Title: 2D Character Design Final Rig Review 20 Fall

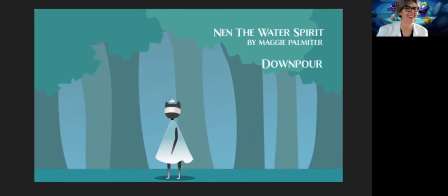[82:37]
I love that when he does his rain, the downpour, he's going to do like this little shake. It's almost like someone is shaking him from up above, and that's how he's like sprinkling rain. I think it's really a beautiful way to show that. So that's cool.
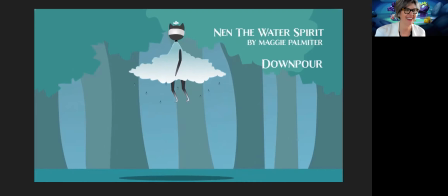[82:57]
I don't remember seeing that before, Maggie. Is that new or a revision?
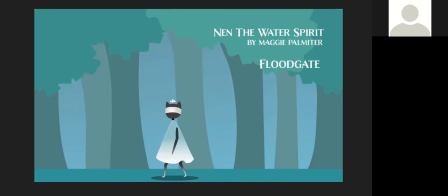[83:02]
The rain? Yeah, the little shake that happens on the character. Oh, yeah, it was very minimal before, so it's a little bit more yeah, noticeable.
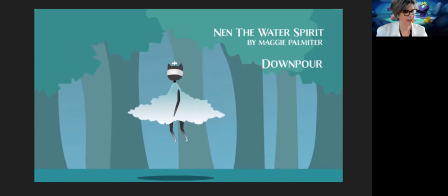[83:14]
You pushed it. Yeah, cool. Well, really nice job. It turned out to be quite beautiful.
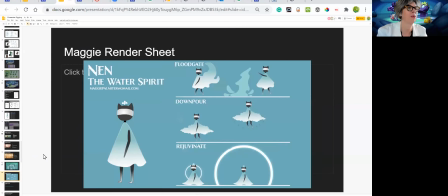[83:19]
Let's take a look at this page. Ooh, it's a really nice like graphic design on it. So love the way that turned out. Let's check out the work in Dirtanopia.
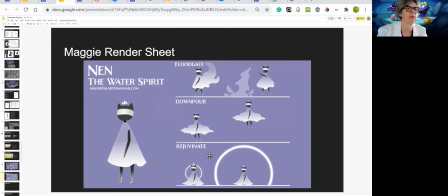[83:37]
Mm-hmm. Yeah, it's just monochromatic. It's working and functioning well.
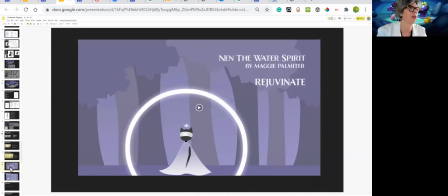[83:42]
I think the color on this is maybe a little bit different than this one. So let's just check this out and see if I can play this here.
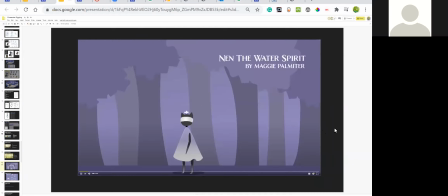[83:49]
I tried to drag and drop the colors, so I'm not sure. Well, I think it's working.
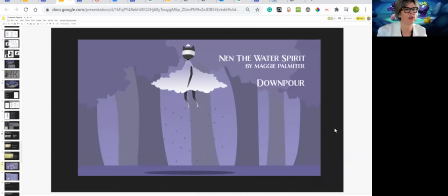[83:55]
I mean, right now we're just looking at it in the Dirtanopia, but yeah. So this is, you've got scene and character contrast, so it's functioning.
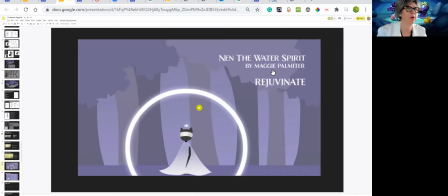[84:07]
Maybe choose one of these words, like probably your Maggie, to be a little bit darker,
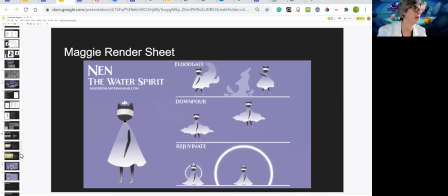[84:13]
so that it, and maybe that again here,
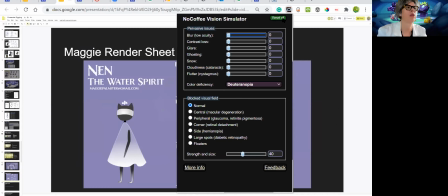[84:18]
so that you really bring attention to the water spirit stuff.
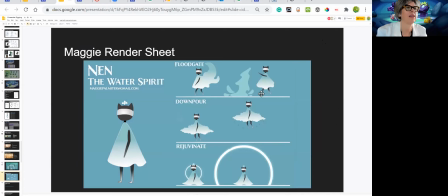[84:23]
Mm-hmm. I like the lines on this. I think that's really working nicely. Thanks. I was trying to figure out the best way to show that the like height difference and where he was.
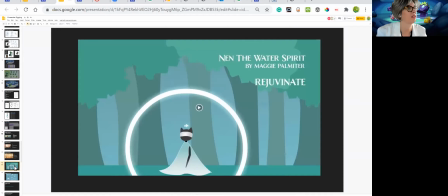[84:34]
Right. No, it's really doing that. That's cool. Nice work. Okay, congrats, Maggie.
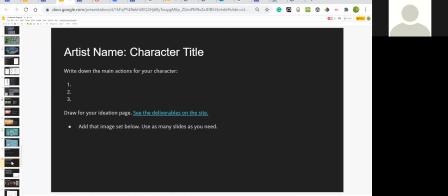[84:42]
All right, there's your font, cool. And well, that's an empty spot.
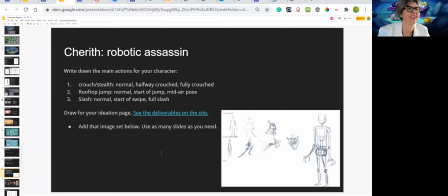[84:50]
Cherith, here we go. Ready to talk about yours? So the robotic assassin.
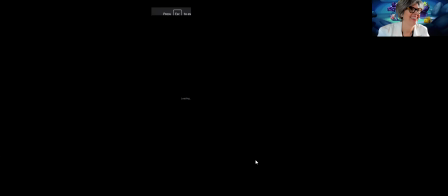[84:58]
Let me show it full screen and tell us about who your character is.
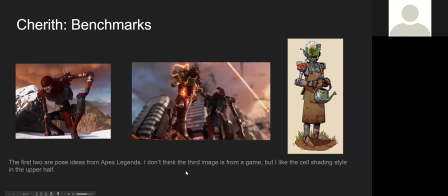[85:06]
All right, so I had the idea that I wanted to do an assassin-like character because I started playing Ghost of Tsushima Legends,
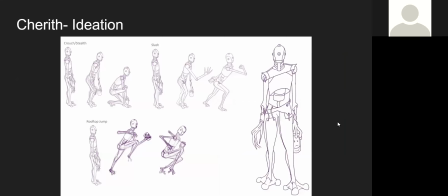[85:16]
and instead of going with like the Japanese theme, I went with like a frog theme, but still like a robot.
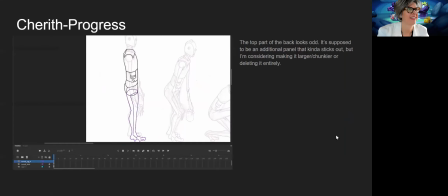[85:28]
I had the idea that he was kind of made by a corporation to take out their competitors,
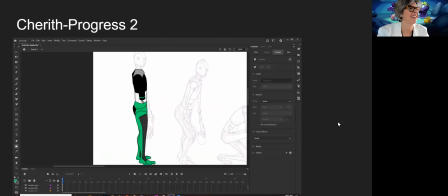[85:34]
and that he would collect their heads as trophies in a jar and take them back.
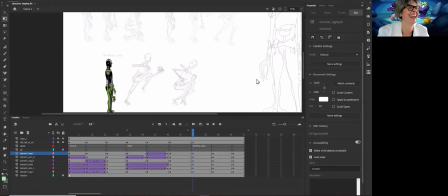[85:40]
So he's leggy and Nice work there.
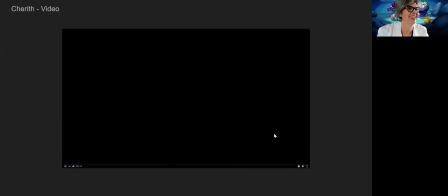[85:51]
All right, let's check out the video. Tell us his name again.
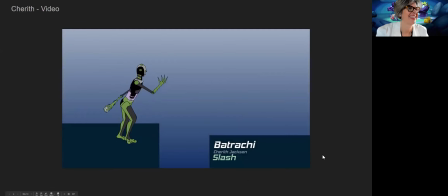[85:58]
Batraki. Mm-hmm. Pretty sure it's just Latin for frog. Oh, is it? Okay. I need to relearn all my Latin here. All right, so let's see.
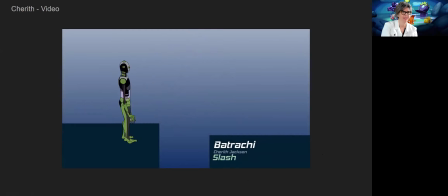[86:15]
Hey, Michaela, what do you think about the way that Cherith handled the crouch, the slash, what's the rooftop jump? I think it was handled really well.
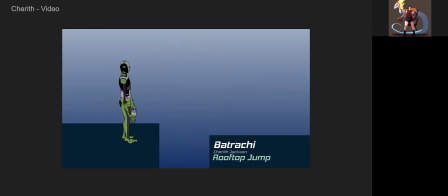[86:30]
All of the frames I think are relatively fluid and fit together really well, and it's readable. Like you know exactly what he's doing. Mm-hmm. Yeah.
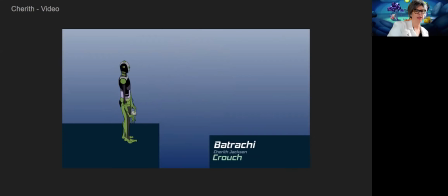[86:45]
And Nick, what do you think about the way that Cherith handled the rendering of the character? I think it's good. It stands out well against the background.
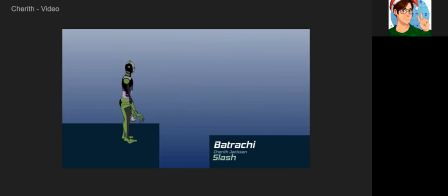[87:00]
The only thing that maybe I would have changed is maybe the arm and leg in the back of the character, maybe adding some more shadow or darkness. I think one frame has like the gray on the leg become more black.
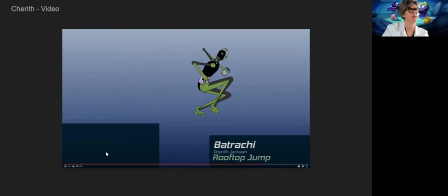[87:14]
Right there. Yeah, I was noticing that too. I would just continue with that throughout the entire animation. Because that is helping it to have more depth. Yeah.
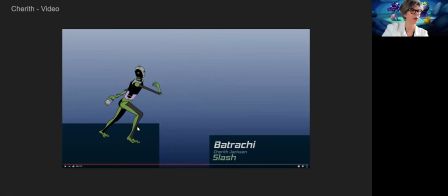[87:32]
What happened there, Cherith? Is it were you intending to actually have it like this more actually throughout? Yeah, so I would do the fill and the color picker. I think I just clicked a line, but I can carry that through. This is actually functioning really nicely. So that's a happy accident if that's what happened.
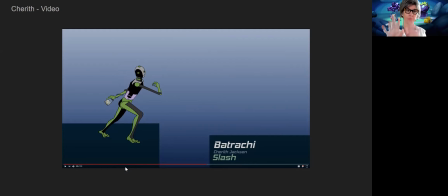[87:50]
And it would be a pretty quick fix to get a little bit more depth in the character. So yeah. Sun loop. What were some of the things that you learned as you worked through character design for game and animation?
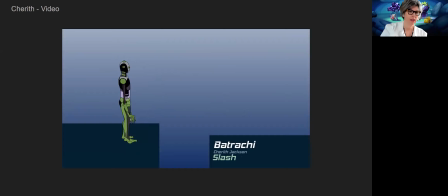[88:11]
For the most part, just that it's really difficult animating jointed limbs, especially if you're going to have them like slide and bend at the same time. Right. Lots of different pieces that I had to disassemble and reassemble.
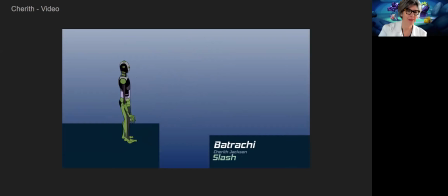[88:31]
Right. You know, the more non-human like characters are, the easier it is to kind of fool things. So this is a pretty complicated character to animate because it is more human formed. So I think you did a great job with it. Thank you.
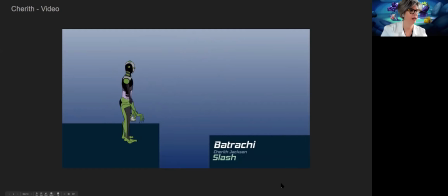[88:54]
And I think all of us love the head. We've talked about that before, that the head is really fun.
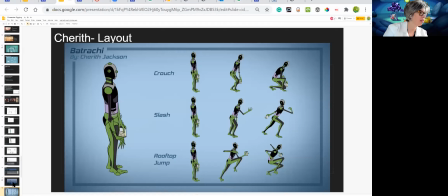[89:02]
So I think I missed one. Or is this the next one? That's the next one. That's the layout. Yeah, really nice. Let me just delete this thing. I like the composition of your graphic design is really nice on this one.
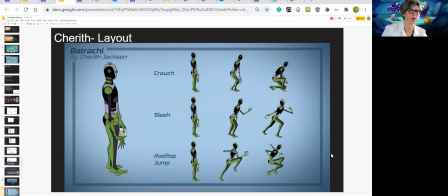[89:21]
Good work. Thank you. This pose is fun. He's like, ah. Nice. Well, congratulations. Let's check it out in Dirtanopia.
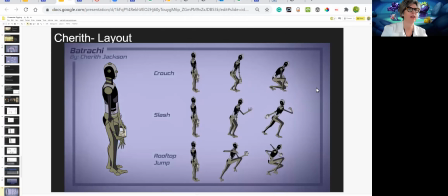[89:39]
experience it with empathy for someone that is colorblind. So here you have a green character, which means that it gets pretty neutral, but because your background is colored, he still has that scene contrast.
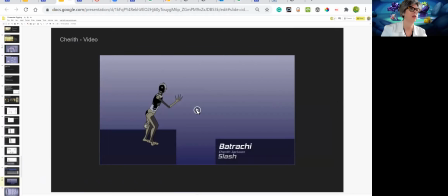[89:54]
So functions.